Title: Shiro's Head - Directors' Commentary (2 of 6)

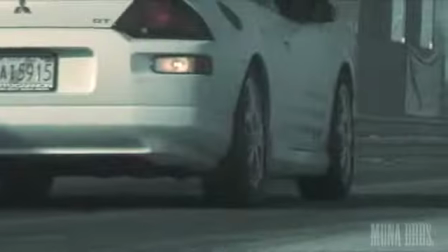(3:31)
abel's abel in essenzio's character which is the racetrack guy's character him
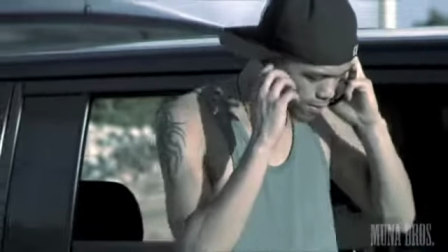(3:35)
that is abel playing the character of bong yep abel in asensio playing the
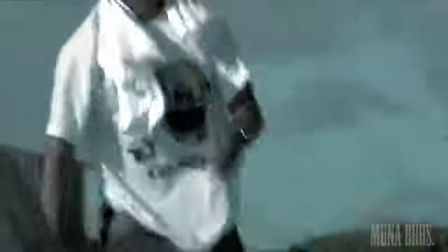(3:41)
character of bong but uh i'm dubbing it because he was
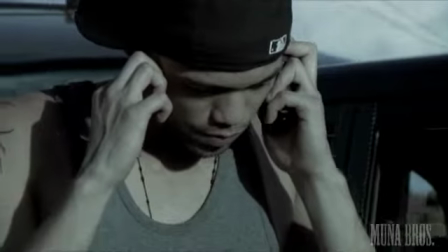(3:46)
unavailable to dub it while we're making the uh the last minute changes to the movie yeah something
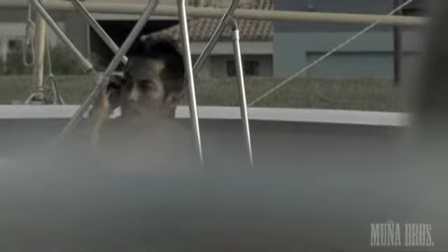(3:51)
also too uh we'll get to that too in the audio uh adr
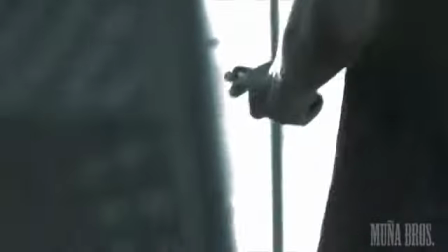(3:56)
portion portion of our behind the scenes commentary but uh it
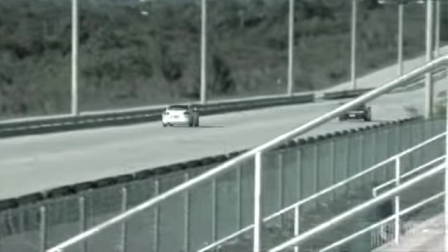(4:01)
was it was low budget we did not have the luxury of having a boom operator
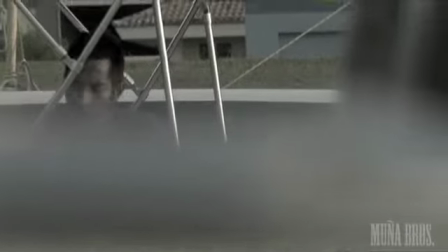(4:06)
with us it was literally just don and myself yep and then if some of
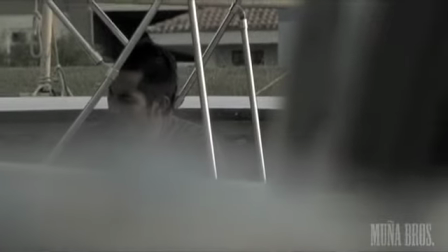(4:10)
the cast members were there hanging around we'd ask them to help and you know but we didn't have
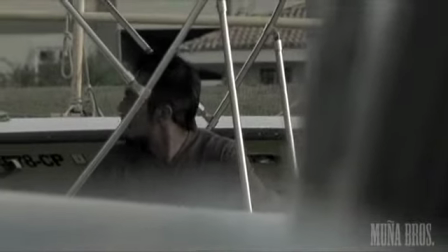(4:16)
any external uh audio uh source like a mic source we always used
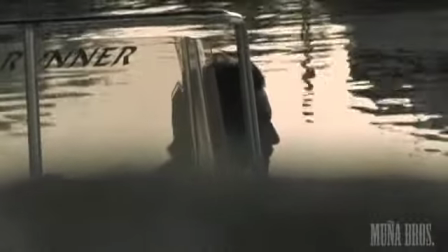(4:21)
internal microphones so if you ever notice when there is dialogue being uh
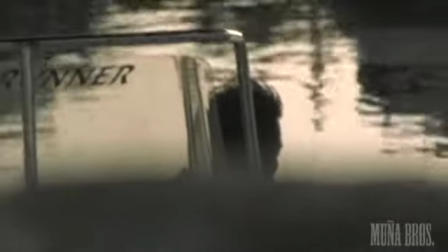(4:26)
exchanged it's always up close it's never far i mean
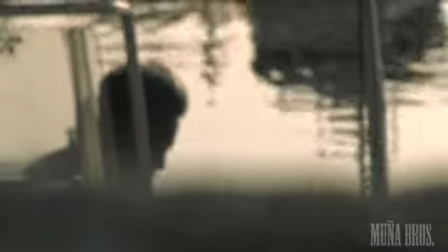(4:31)
we have one scene that's far and that was that'd be the last time we we attempt something like that without a boom mic or a boom operator or uh
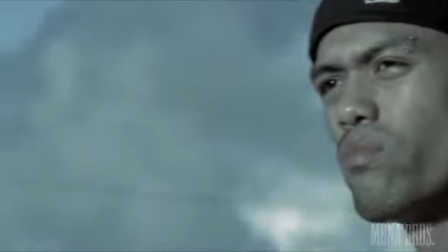(4:39)
lavalier mics and here you uh you hear i think for the first time the score the theme of the movie is is that lone
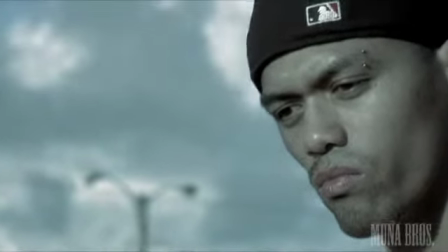(4:48)
acoustic guitar don actually had to teach himself how to play guitar to score the movie
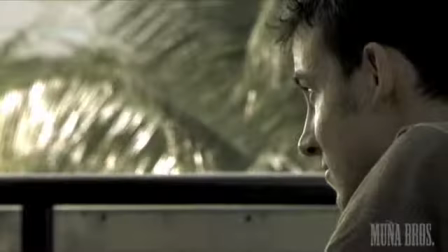(4:53)
i wouldn't call it playing but you know uh just some type of original music to add on
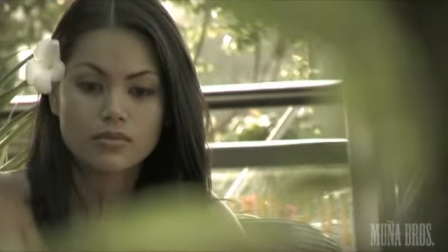(4:58)
to to help the vibe along and
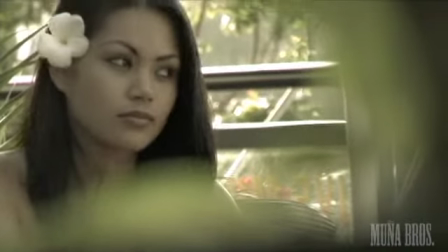(5:03)
here this was a Lotus Surf Shop but upstairs they run a seafood bar
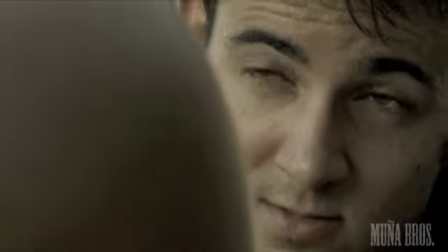(5:09)
and grill restaurant as well so this scene we shot the exact
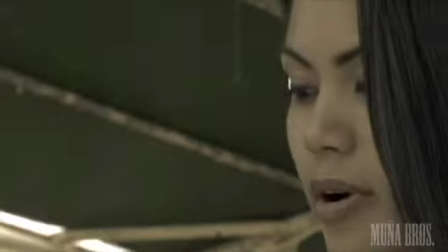(5:13)
same time all right not the exact same time but the same day
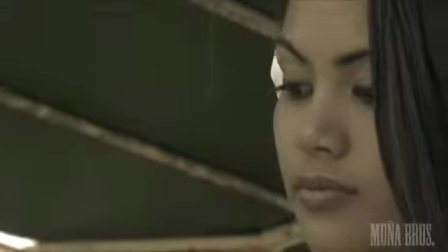(5:18)
that we shot the introduction scene of these two characters yeah
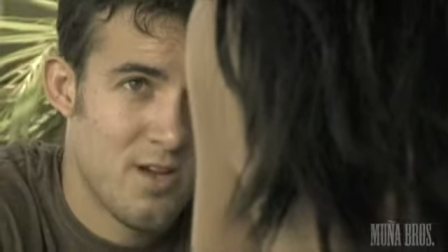(5:22)
it did take us two days to shoot this short scene however because the first time we shot it
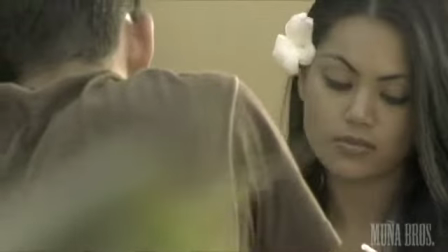(5:28)
uh it rained yeah just rained all over it so we had to cut and wait for the next day yeah uh one good tip is just to bring your
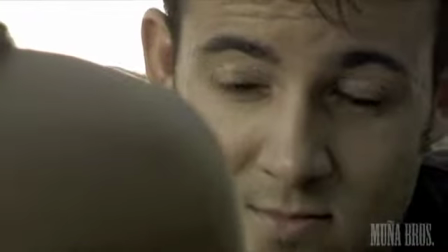(5:36)
little uh uh you know iphone or something to take uh pictures for continuity you know you you want to stay away from continuity errors
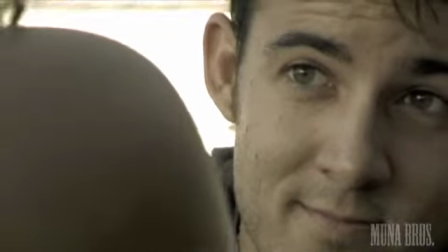(5:45)
because this these were shot on separate days we had to make sure that you know alita's flower was on the right side of her head uh that matt
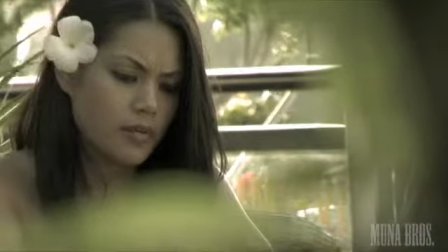(5:53)
was still wearing the necklace just little things like that and also too one thing that was always driving us crazy but it was something that
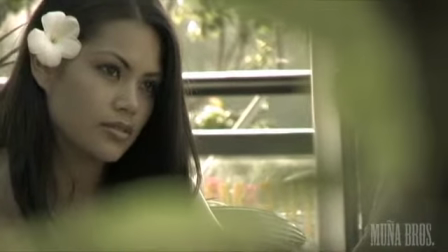(6:01)
we just couldn't help at the time was the addition of extras in a scene as you know you might notice when you watch the movie whenever there's a dialogue scene going
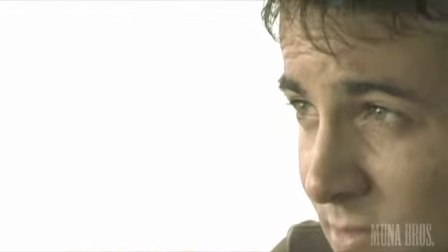(6:09)
on there are hardly any extras around actually zero yeah because we had basically bare bones just matt and alita ready to go
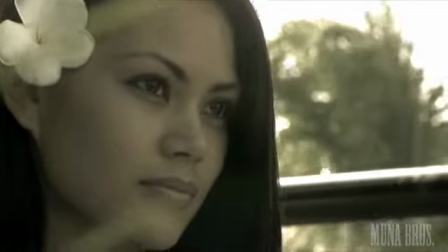(6:17)
and do their scene and you know so we just focused all the attention and all that composition around them in their dialogue yep however
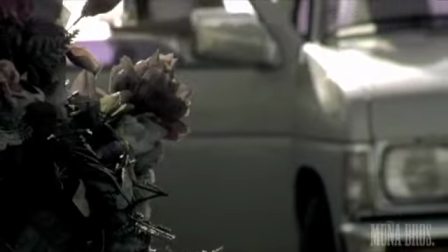(6:25)
if you can get extras use them because they they make a world of difference they add this
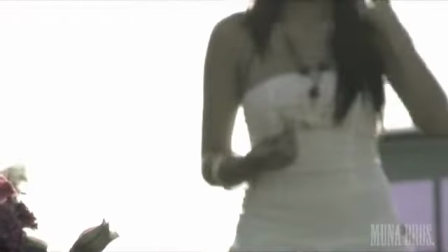(6:34)
is a very uh intimate scene um shot um basically uh
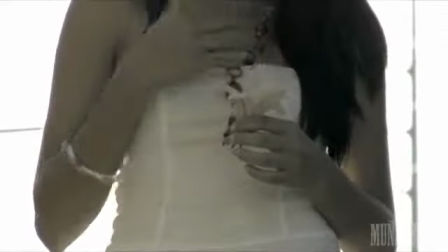(6:43)
and this happens everywhere in the world i'm pretty sure but uh at crash sites they have a a little memorial set up where people will uh
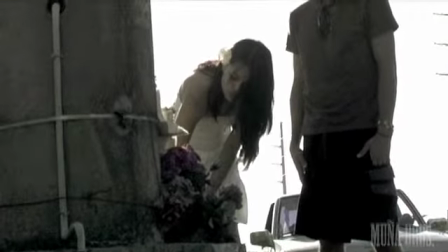(6:51)
you know uh pass away after uh a devastating or you know fatal accident so um what
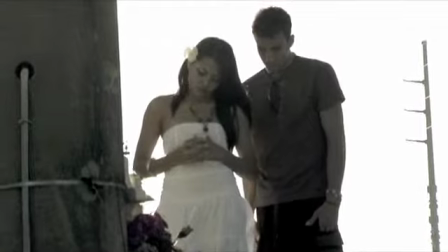(7:00)
we did was we literally did pay respects to a memorial here
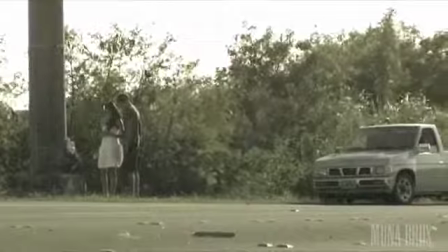(7:04)
and um that's why i think it's a really uh touching and believable
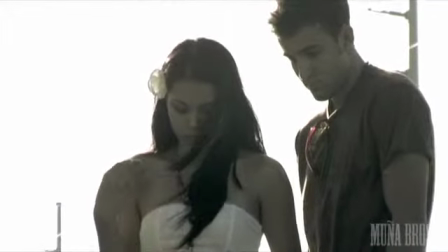(7:09)
scene uh you can just totally tell that their mindset was uh was
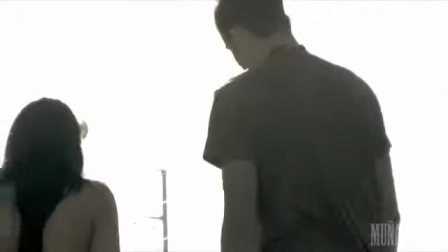(7:14)
there really paying respect and uh it's just one of those things not to be disrespectful or
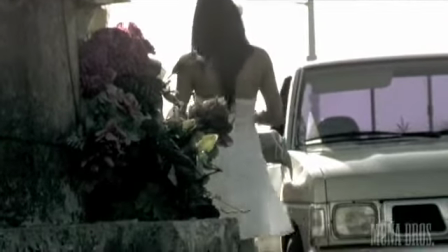(7:19)
anything but one of those things where you can utilize reality uh get into the mindset
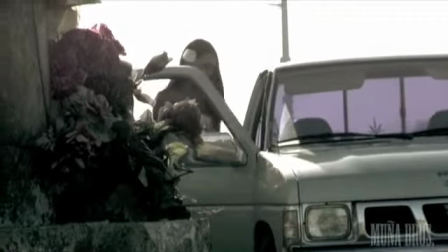(7:24)
of uh of what can be real and believable for uh the
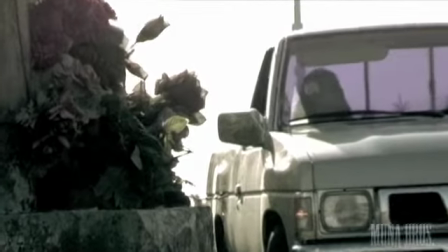(7:29)
performers and try to push them there to to help them achieve uh you know
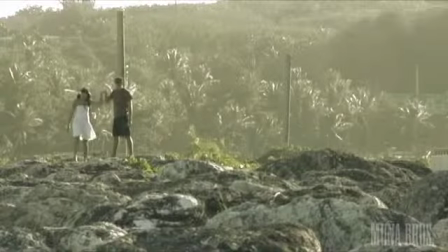(7:34)
your direction and with the island landscape here it's just beautiful we